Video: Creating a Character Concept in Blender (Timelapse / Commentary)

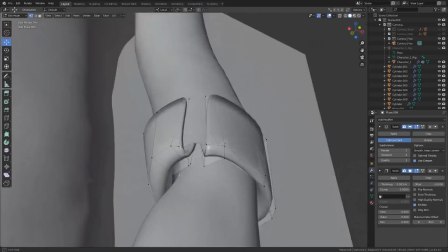Recycling object data like this is a good way to save time.
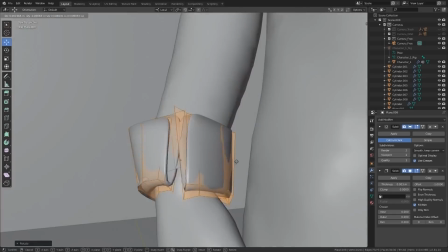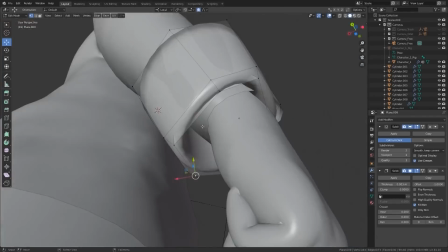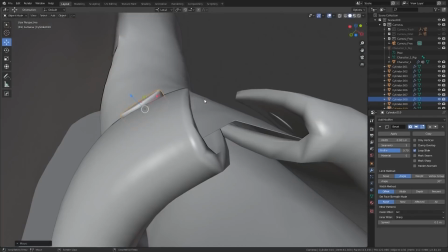Now for some extra details. I duplicate the shirt buttons to create a version for the folded sleeves and then start working on the belt.
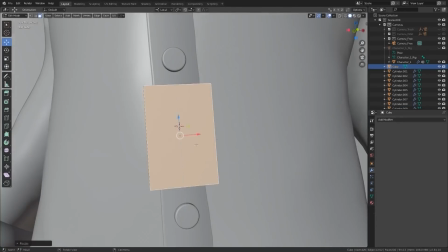For the buckle, I insert the faces on each side and use the loop tools add-on to bridge them together.
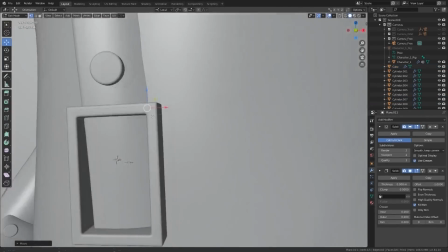Again, for the belt itself, I duplicate a vertex from the color object to keep the modifier stack, and then build geometry from there.
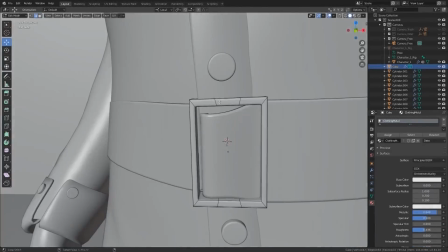And then I'm just adding some extra smaller details to make it a bit more believable.
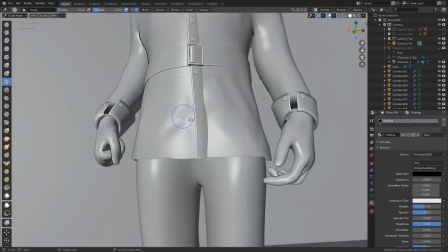When previewing the render, I feel like the clothing is a bit flat, so I re-enter the sculpting mode and start adding some creases to give the impression of some folding.
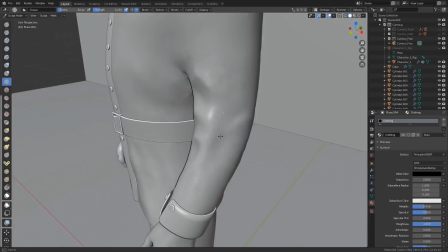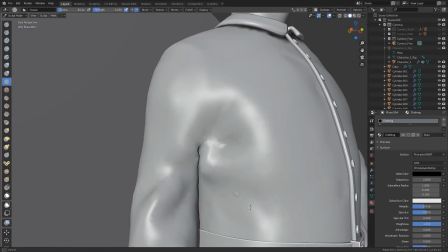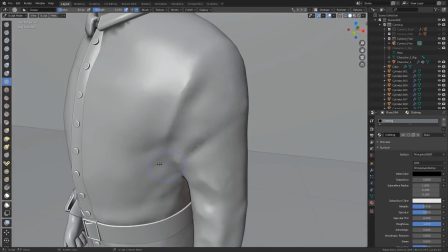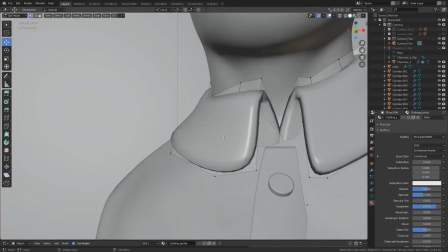While making some final adjustments, I start playing with the scene color.
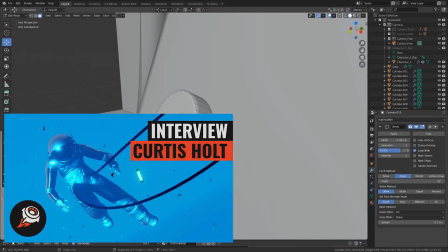If you've watched my interview with CG Boost, you know that I'm currently in a phase where I'm trying to avoid using so many blues and purples in my work.
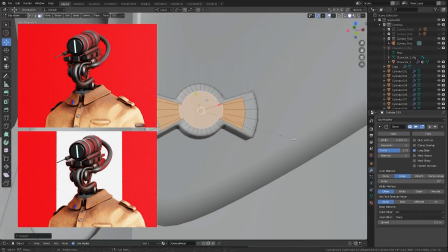Red is one of the most attention-grabbing colours, and having a white strip will make it easier to identify hard surface contours in the final image.
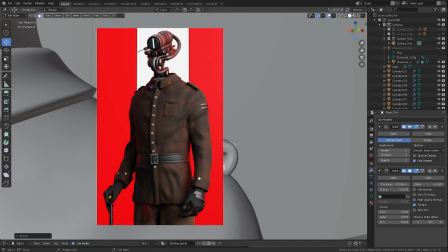For the character outfit, in the end I decide the fully black outfit looks a bit too evil, so it's changed to something with more neutral earth tones.
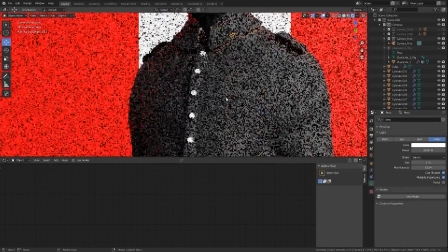I'll add some more clothing details to further date the outfit, and then move on to playing with mixing ambient occlusion and generated noise textures to get a procedural dirt effect.
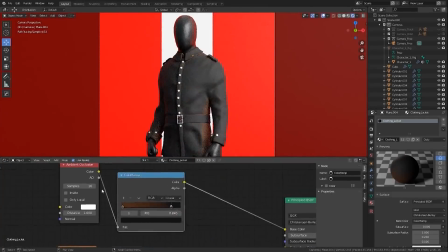This has to be completely procedural because I'm not doing any UV mapping or texture painting.
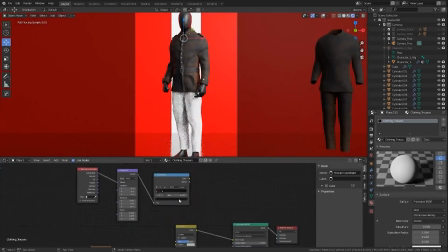The same effect is duplicated to the trousers, but the vector mapping for the material is adjusted to make it look like more dirt is present by the feet.
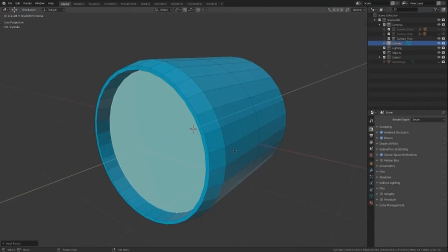Now we change scene to where I'm starting to make the robot head. I scroll through Pinterest while doing this to get a couple of ideas, but the shape is mostly improvised.
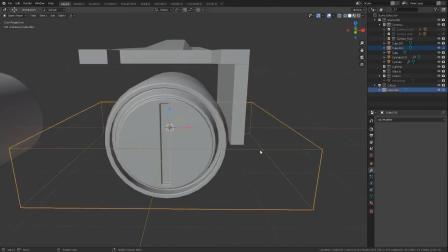Throughout the modelling phase, I keep changing my mind about things. I'm not sure whether I want the head to look old and boxy or more organic with lots of curvature.
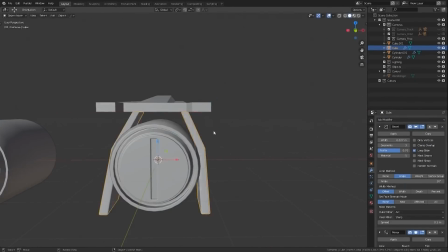I end up going for more curvature in the finished piece, but you can watch the decision-making process as it happens.
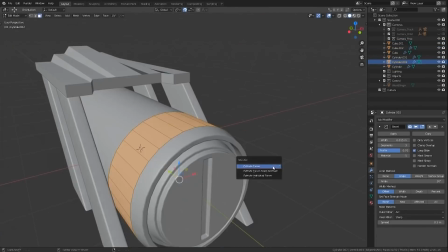I make frequent use of the hard ops add-on to sharpen and add bevels to the constituent objects.
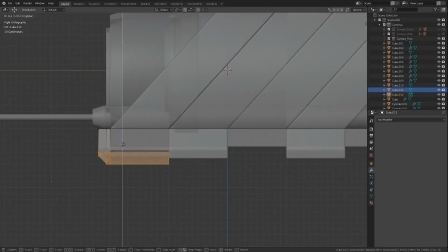Considering this is supposed to be a kind of alternate universe wartime style, I decide it can't be too smooth and self-contained,
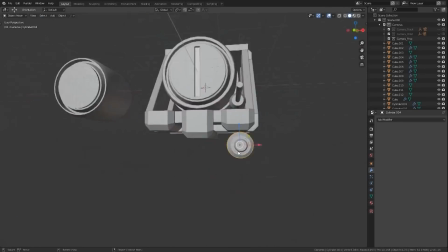and instead more industrial, so some joints and connecting pieces should be exposed and visible. I'm purposefully bringing cable shapes to the front of the headpiece, because it will make an interesting surface to look at in the lighting.
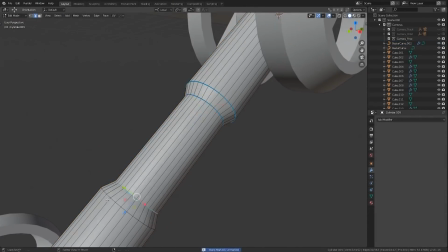As I said, here I'm creating exposed joints to fit the idea.
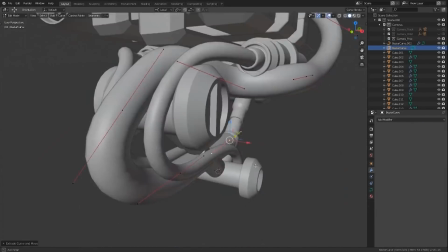Even though the final render will be mostly from the front perspective, this will make it interesting to look at from the sides in case of any alternate perspective renders.
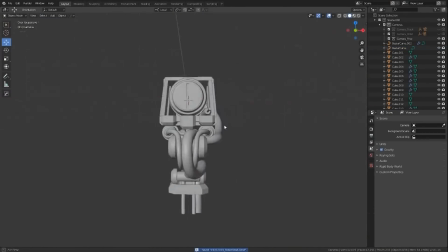What I'm sketching here is an improvised idea for some antler-type structures, although I'm not completely sold on the idea.
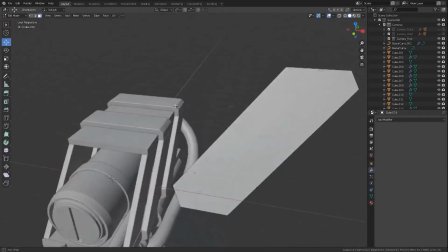I want to test it, so I start drawing up a shape which will be mirrored to the other side.
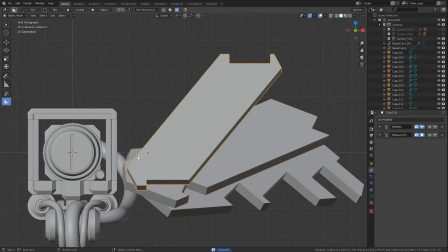I'll use the box cutter add-on to add some imperfections, although I won't spend too much time on this as I know I'll likely throw it away before the end.
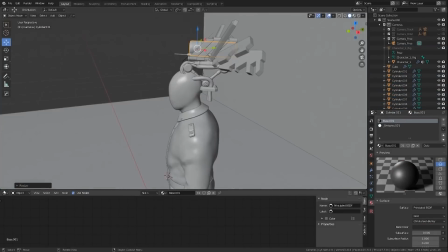I copy and paste the meshes into the original file and translate them into the appropriate position.
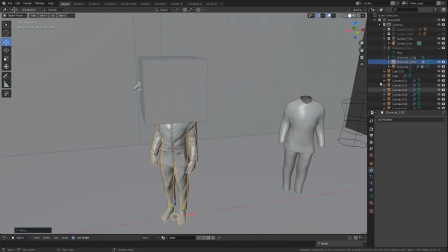I use a cube and a difference boolean operation to remove the placeholder head from the body mesh, and then I'll preview the test shape in the rendered viewport.
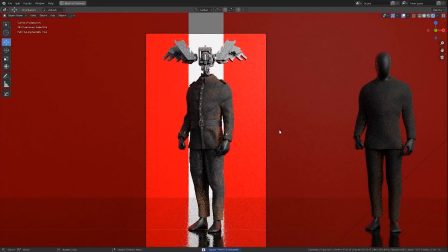I think it's a cool idea, but it's a bit too much for this piece.
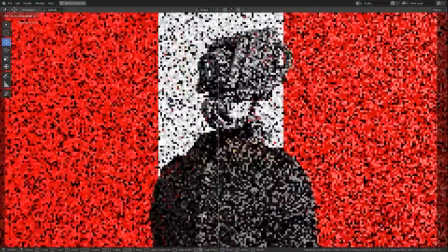Maybe it's something I'll revisit in the future in a more fantasy setting, but for now I'll get rid of it and readjust the head to suit the rest of the body.
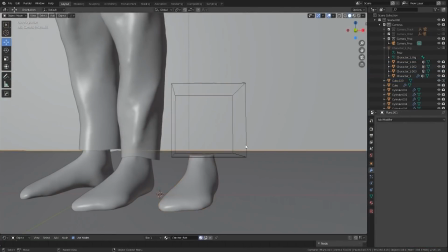Now what I want to do is make some basic shoes. To do this, I'll copy faces from the original foot and make them into a new mesh.
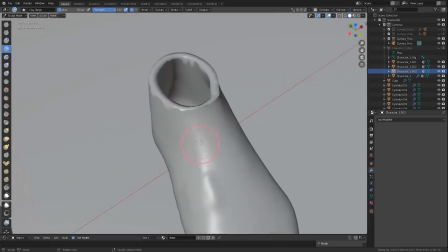I'll sculpt over the top of this to create a throwaway reference mesh to model around.
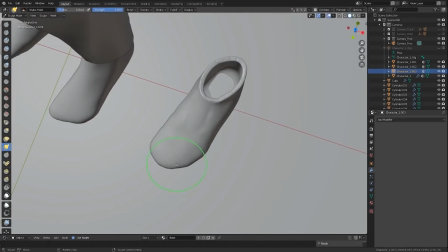So just to clarify, I'm not sculpting the shoe, I'm just creating a filler shape that the shoe will be modeled around.
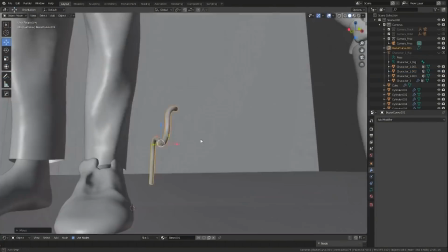Creases on the surface will help me to identify where to place edges. Before modeling the actual surface of the shoe, I put some placeholder laces in the rough position where I think they should go.
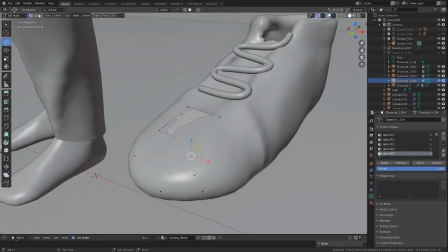Now using the face snapping mode, I start manually modelling around the reference shape.